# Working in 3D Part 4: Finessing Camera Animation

And one of the reasons I wanted to use zoom and not anything else is that I want to enable something called depth of field,
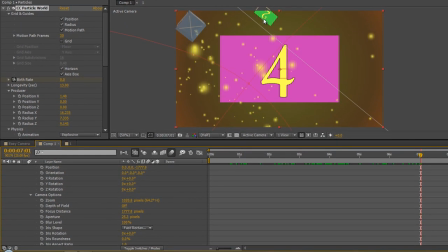4:26 which is going to blur stuff in the background, so that we can just keep our focus on the foreground, and everything else that's either too close or too far behind is going to be blurred. It's a camera effect.
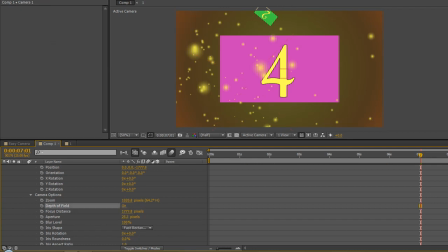4:38 And you'll see that under zoom we've got something called depth of field. You can click on depth of field and then we can start to turn up the aperture, or you can turn up the blur level, whichever one works best for you for the end result you want.
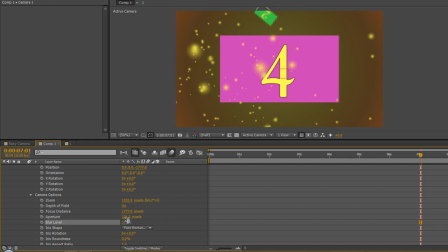4:54 But you'll see that this 2 in the background is now blurring quite considerably as I either turn up the aperture or I turn up the blur amount. So you can play with those to get the right sort of look that's going to work well for what you're looking at.
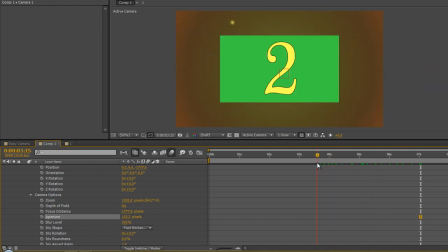5:07 And so we can still go back to any layer, but anything that's too close or anything that's too far away is now well and truly blurred. So that's beginning to add a lot more finesse to our camera. We can pull things backwards and forwards, we can zoom things in and out,
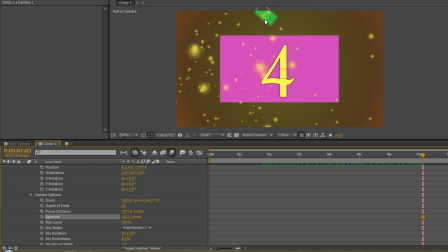5:23 we can make sure we've got depth of field so stuff in the background isn't so distracting. Because if we don't have depth of field, turn it off again, you can see that that too is far too obvious and distracting. Turn it on and the two's blurred. It's there, but really your focus is clearly kept on the number four.
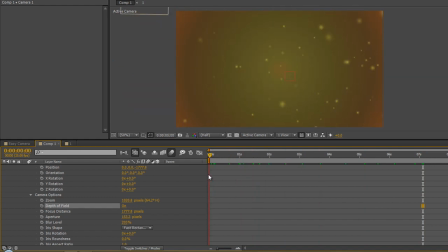5:40 The other thing I wanted to show with this is at the moment, if we actually hit the space bar and do an animation,
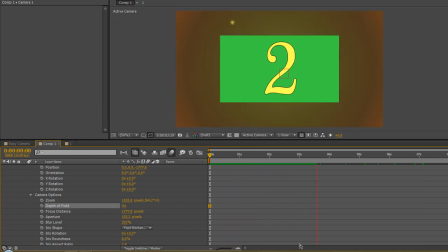5:47 you can see that everything is extremely static for that 1 second between each of the four layers that we're working with. What we want to be able to do is have those layers move a little bit, to have a little bit of camera shake or handheld camera look. And what we can do is we can actually add an expression.
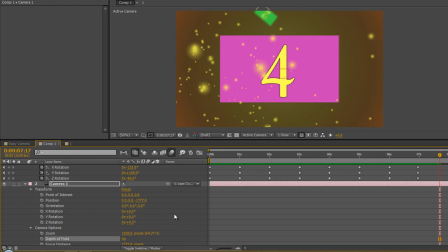6:05 Now you can add it to the zoom, but actually I think I'm going to add an expression probably to the position of the camera. And we can just add what's called a wiggle, which will wiggle the position of the camera in and out, up and down, and left and right, because we're going to be animating a camera which moves in three dimensions.
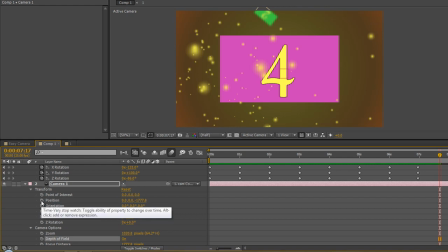6:22 So if we take the position and we hold the Alt or the Option on the PC key and click on there, we can add an expression to the position.
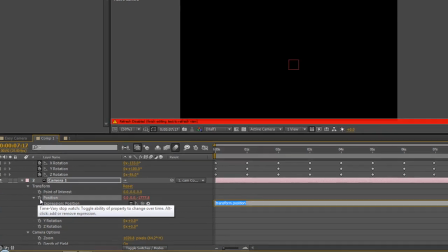6:31 And this is what you type.
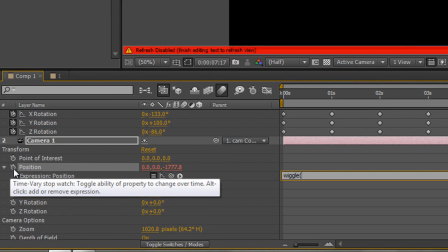6:33 You just type wiggle, W-I-G-G-L-E, open brackets, and then you need to think about how many times a second you want it to move. Now I'm going to do 2, which is probably a bit too much for real world, but it'll make the point clearly.
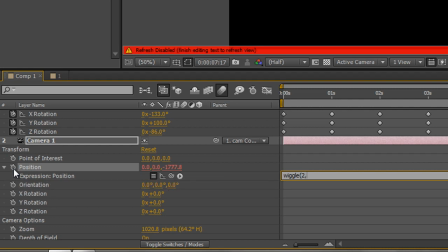6:46 So 2 times a second I want it to move, by how much? So again, I'm going to do a reasonably high figure to give you an example. I'm going to do 50 pixels. Then I'm going to close the brackets, so I've got a wiggle on my position. And I'm going to hit enter on my number pad, or if you don't have a number pad, just click away and it's accepted.
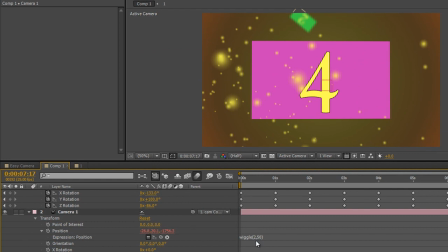7:04 So wiggle, open brackets, 2 times a second, comma, by 50 pixels, close brackets. Now when I hit the space bar, you'll see that whenever it stops, we've got some movement going on, up and down, left and right, backwards and forwards.
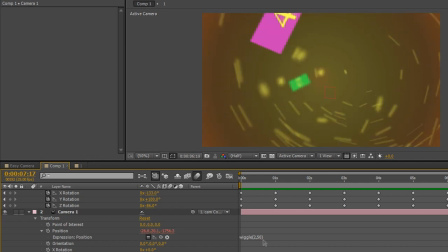7:19 And so we've got a little bit of a handheld movement, and it really helps those particles to show the 3D or the parallax, if you like, parallax effect of what we're looking at. So that's some of the things we can do.
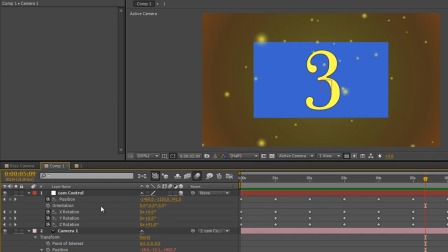7:33 Now, the other thing we haven't done is we haven't played with these paths. Now, if you go back to the cam control and click on position,
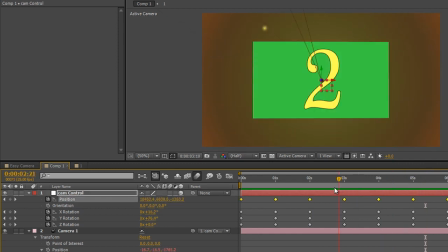7:40 you'll see the actual paths that the camera is taking, and they are very straight
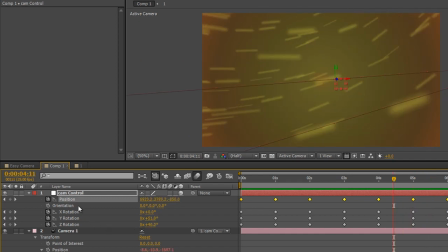7:47 each time from one thing to another. Now, one thing we can do is select the word position and easy ease those keyframes. The keyboard shortcut is F9, but if you're on a Mac and it doesn't work, which it sometimes doesn't,
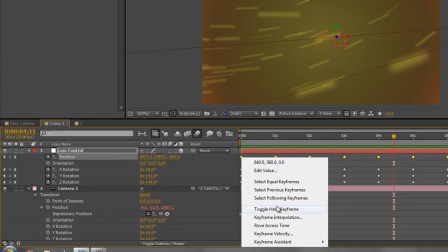7:59 you can right click on any one keyframe with them all selected, go to the keyframe assistant and click easy ease.
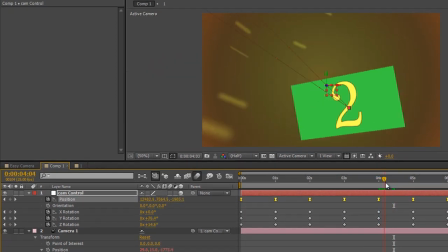8:06 Now what's that done is it's sort of made the arrival and the departure from the keyframes a lot better, but it's not changed the path.
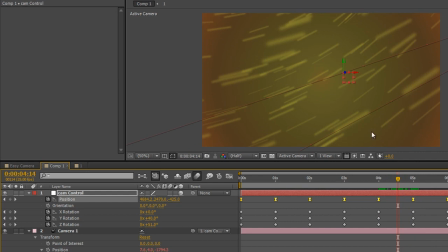8:13 The path is still very straight. But we can move this path in a number of ways.
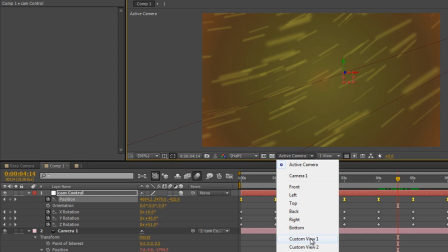8:18 For instance, we could go back to our custom view and we can look at the path.
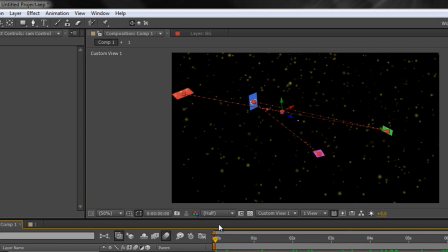8:24 So we can see that we're starting here and then we're moving across to here.